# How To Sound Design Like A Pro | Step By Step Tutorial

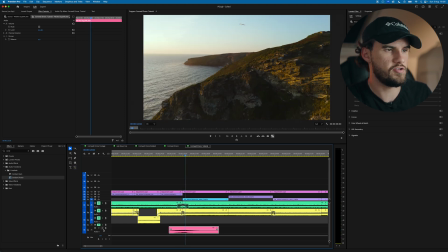[20:39]
Cool, so again, I'm going to mute all the layers apart from the sound design layer.
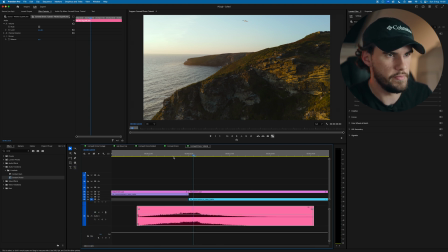[20:49]
And I'm going to get the timing of this spot on. So where does this come in? Okay, so we can see by the waveform it's coming in here.
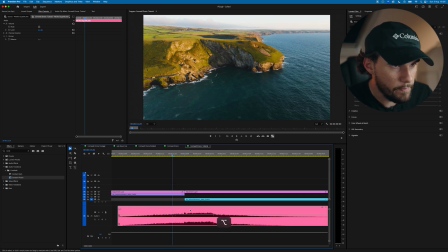[20:55]
So just get this to match up with.
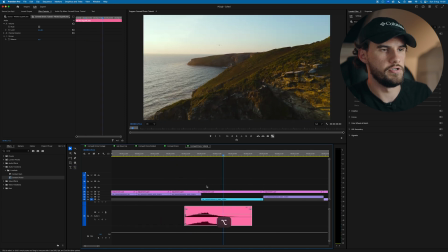[21:01]
Awesome. Now, one thing with these sound effects, especially sound effects that are produced in a studio, is they can sound a little bit too clean. As my voice sounds talking to you now, there's not a lot of echo. I'm in a small room. You have to sometimes consider that the environment in which the sound effect was recorded is not the same environment that you are dropping it into.
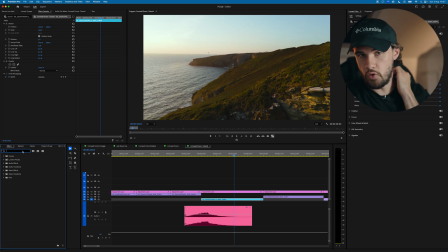[21:31]
So this sound effect would have been recorded in a studio with microphone, with the sound softening pads, and they've mastered it and made it sound beautiful. But that's not how it would sound if you were hearing it.
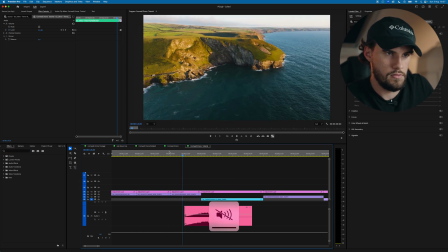It sounds a little bit too perfect, so if you can add imperfection back in and that variation that you just would get in real life, that's another element that's going to help it sound more real and less like a sound effect.
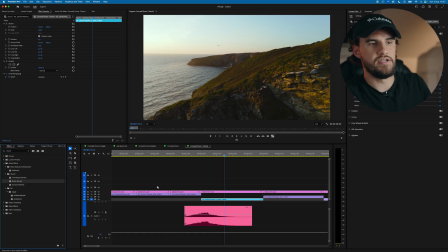[22:07]
One of my favourite things to do is just to add reverb. So it's not, so we're in a large open space, so I think there would be more reverb than if we were just in a small studio.
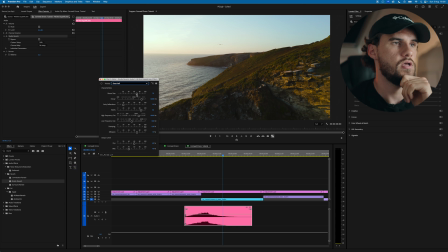[22:22]
You can really have fun with this reverb function. You can make the room size sound massive. The decay you can whack right up, so it sounds like.
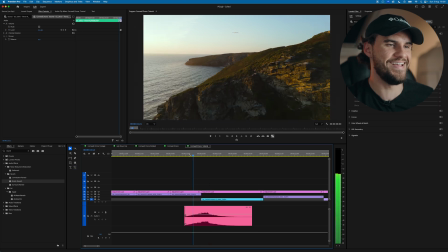[22:39]
Which I love that, to be honest. I really like that.
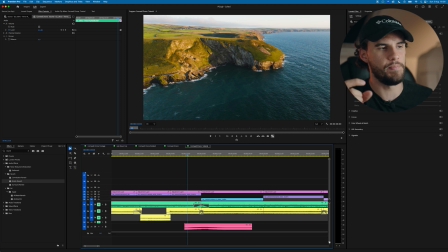[22:42]
Even if it doesn't sound super realistic, you can bend how realistic it sounds to serve your creative purpose. So if we listen to this all together.
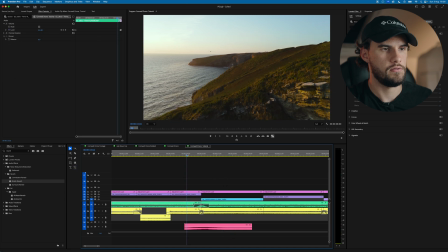I might actually think that's too much and it's taken away from the original punchiness of the effect.
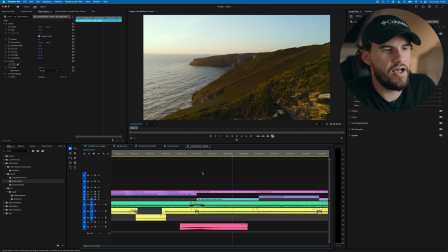[23:07]
Yeah. So there was something that was overpowering it then as I was listening to it. And for me it is this walla here. So I liked the sound of the walla in relation to everything else. So you've got two options.
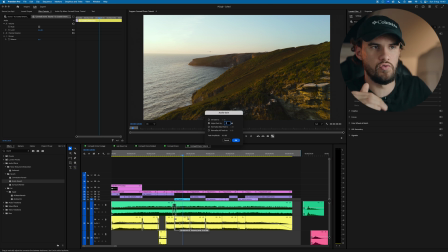[23:24]
You can either just bring this original walla down, or you can bring down the entire track.
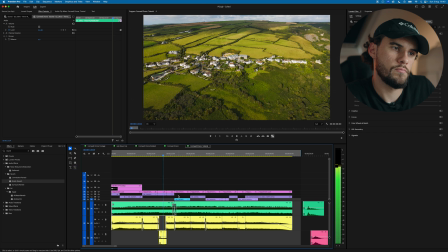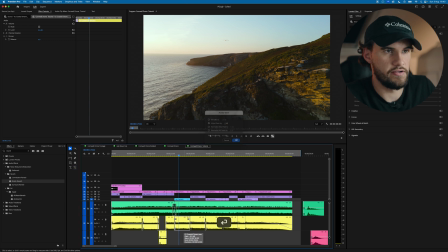[23:40]
And I'm just going to bring down this section here because actually I like how all the rest is sounding. There we go. And by bringing down the walla,
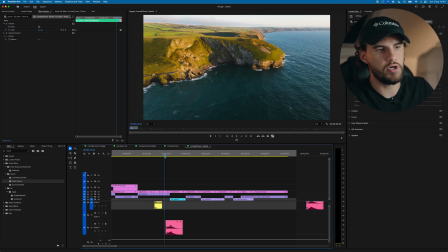[23:51]
it's actually making this seagull sound effect sound better because you've got less sound effects competing for the same amount of sound. You can only cram so much sound in, and the more sound effects you layer on top of each other,
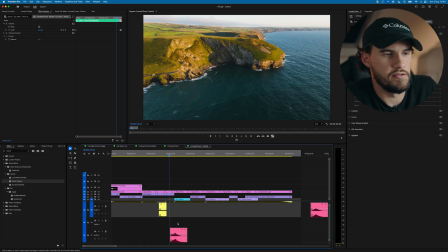[24:07]
whether that's your atmospheres, your walla, your soundtrack and your sound design, if you stack too much and it's not balanced, it will sound really muddy and you'll start to lose the impact of each individual part.
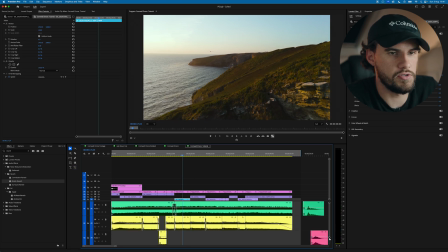[24:24]
So I like how that's sounding. I want to emphasize the transition to this next clip.
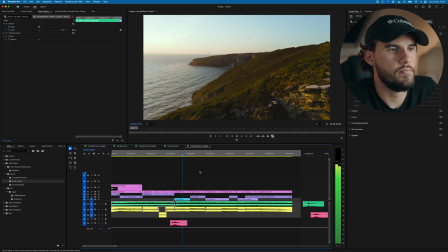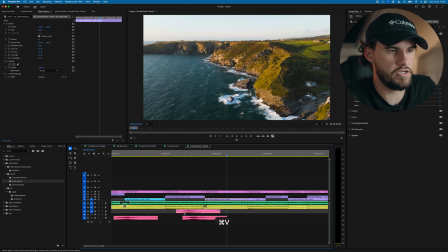[24:34]
Perfect. So for this next transition, I'm actually going to use two sounds, and I want to emphasize two bits of action.